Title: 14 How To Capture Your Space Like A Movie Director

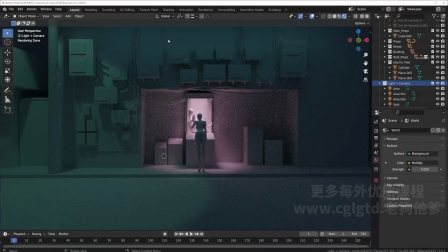Hi guys, welcome back to chapter 10. Now for chapter 10, we will be setting up the cameras around the scene. And the first question here is, where do we place the camera? It's really hard to start from nothing.
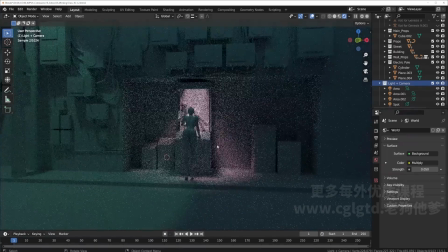So the answer is, I'll give you a few seconds to think about it.
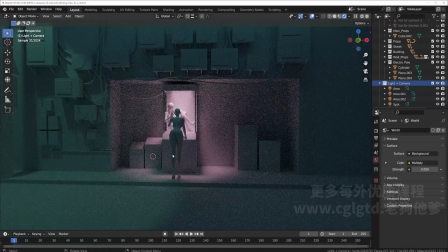Okay, now the answer is that you have to follow a certain logic. Obviously, and the logic, in this case, is storytelling.
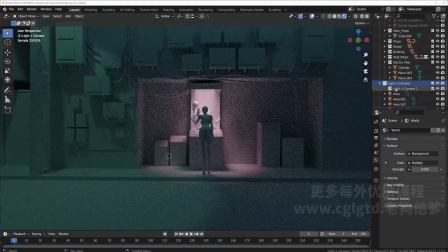So now, let's go here and open up a collection and calling it camera. Okay, so now we are ready to place our first camera with the logic bearing in mind that it is storytelling.
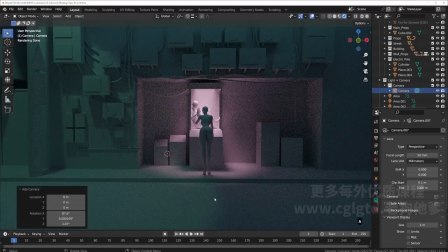So let's go to camera and add this camera right here.
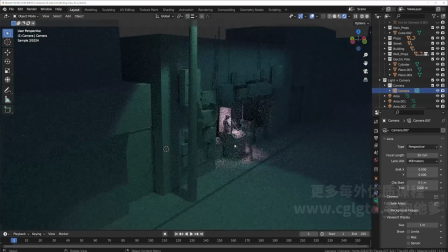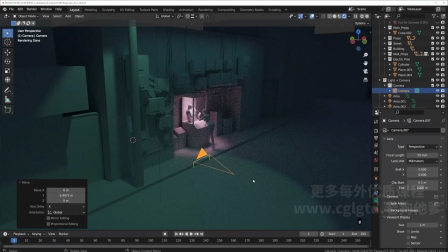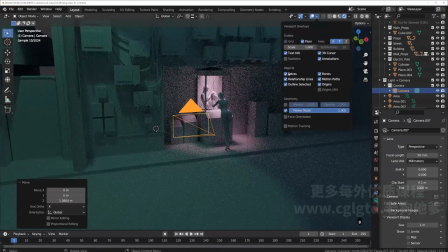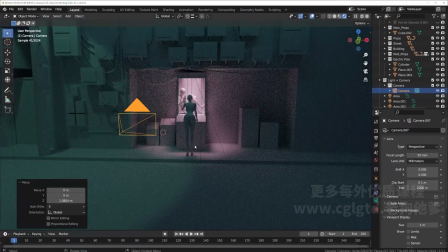All right, now with this camera that we've added, now we can start to think about how we can begin the story. Now, with
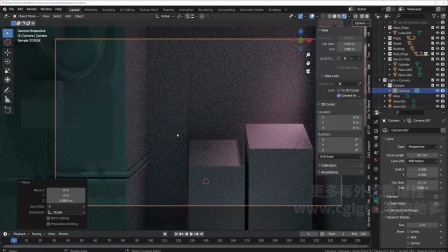fairy tales in mind, they all begin with long, long time ago in a land far, far away, right?
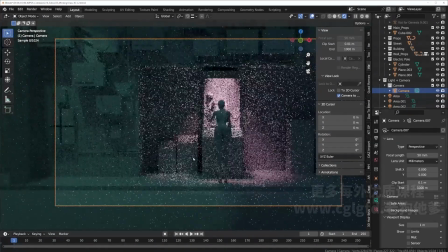And in that case, it is to establish the context. So for our shot,
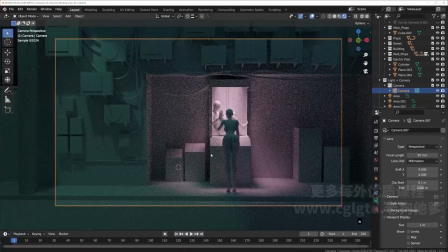it is also to establish context, such as the time of day, which we can represent through our lighting,
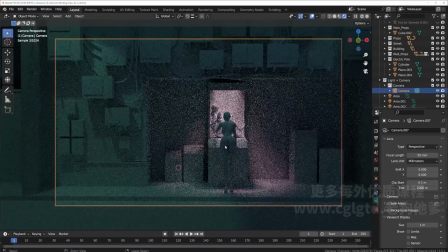the people involved, which we can see here, as well as what is the incident that is taking place.
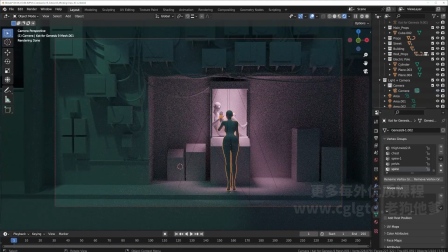So from here, we see that there are two characters and a claw machine.
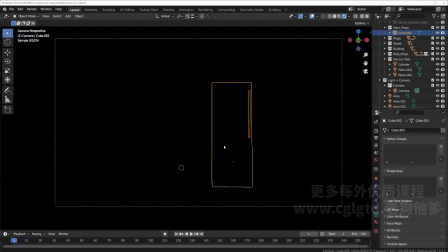And aside from that, we can also think about, all the different elements composing of that scene.
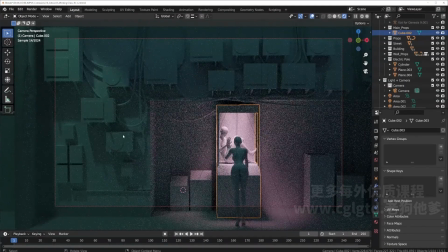For this case, it's all these grid-like repetitive AC units that looks like a circuit. And the character within this scene is like being stuck in a circuit board or stuck in a maze.
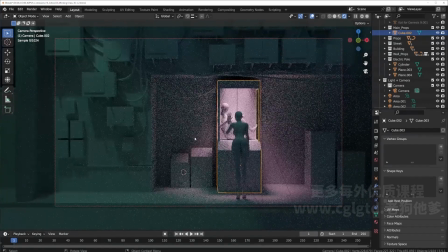And it brings about a sense of misdirection. So here, let's just place our scene. Before it gets stuck in the building behind it, let's just place it here. And we will go back and adjust the different lenses and other settings after all the cameras are placed.
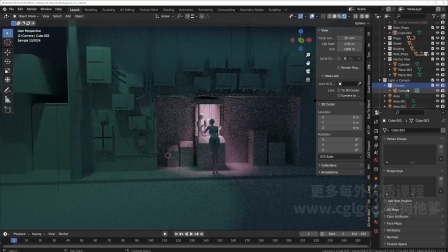All right, now let's place our second camera.
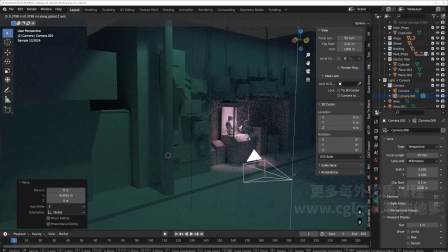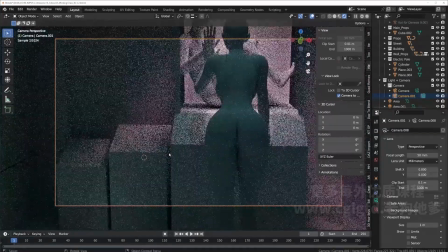Now, what about the second shot? If the first shot is to establish context, let's go back to the first shot again.
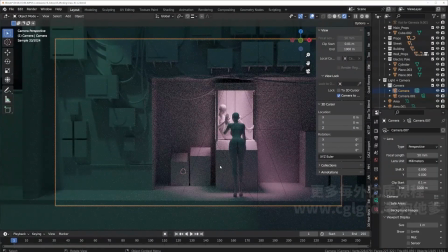Now, the second shot is what attracts us the most within the first shot. And in this context, it is this here, this incident that we've conveniently also highlighted in pink.
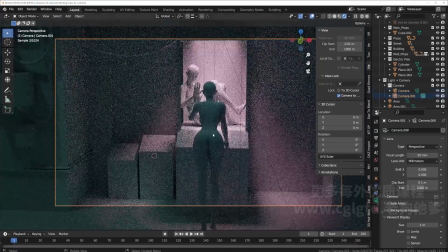It is most eye-catching. So for our second shot, we want to go directly into this incident.
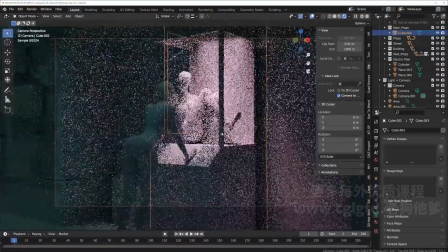Just like a mystery story, it starts off with someone being murdered.
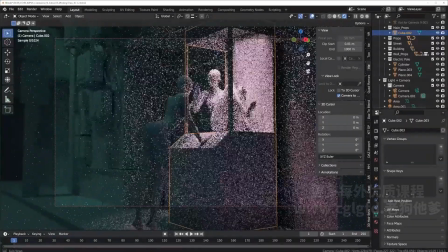In our case, we go directly into what is happening right after the opening of the context.
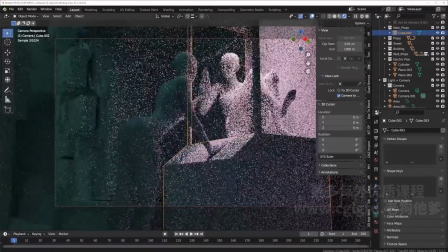Okay, and let's just place it somewhere here.
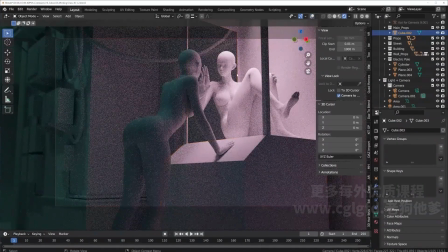So we're using our main character's perspective to look at this character here. And this brings the viewer closer to the scene with a sense of a presence, because you are,
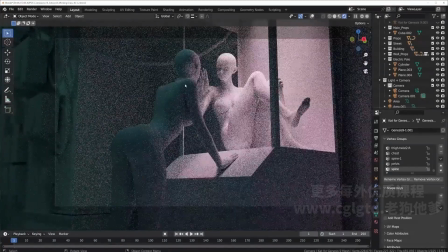in essence, sharing the same view as the main character here. And yep, and as you can see here, the main character occupies
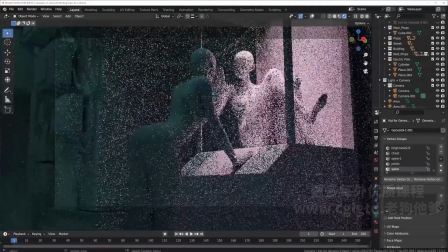the majority of the scene.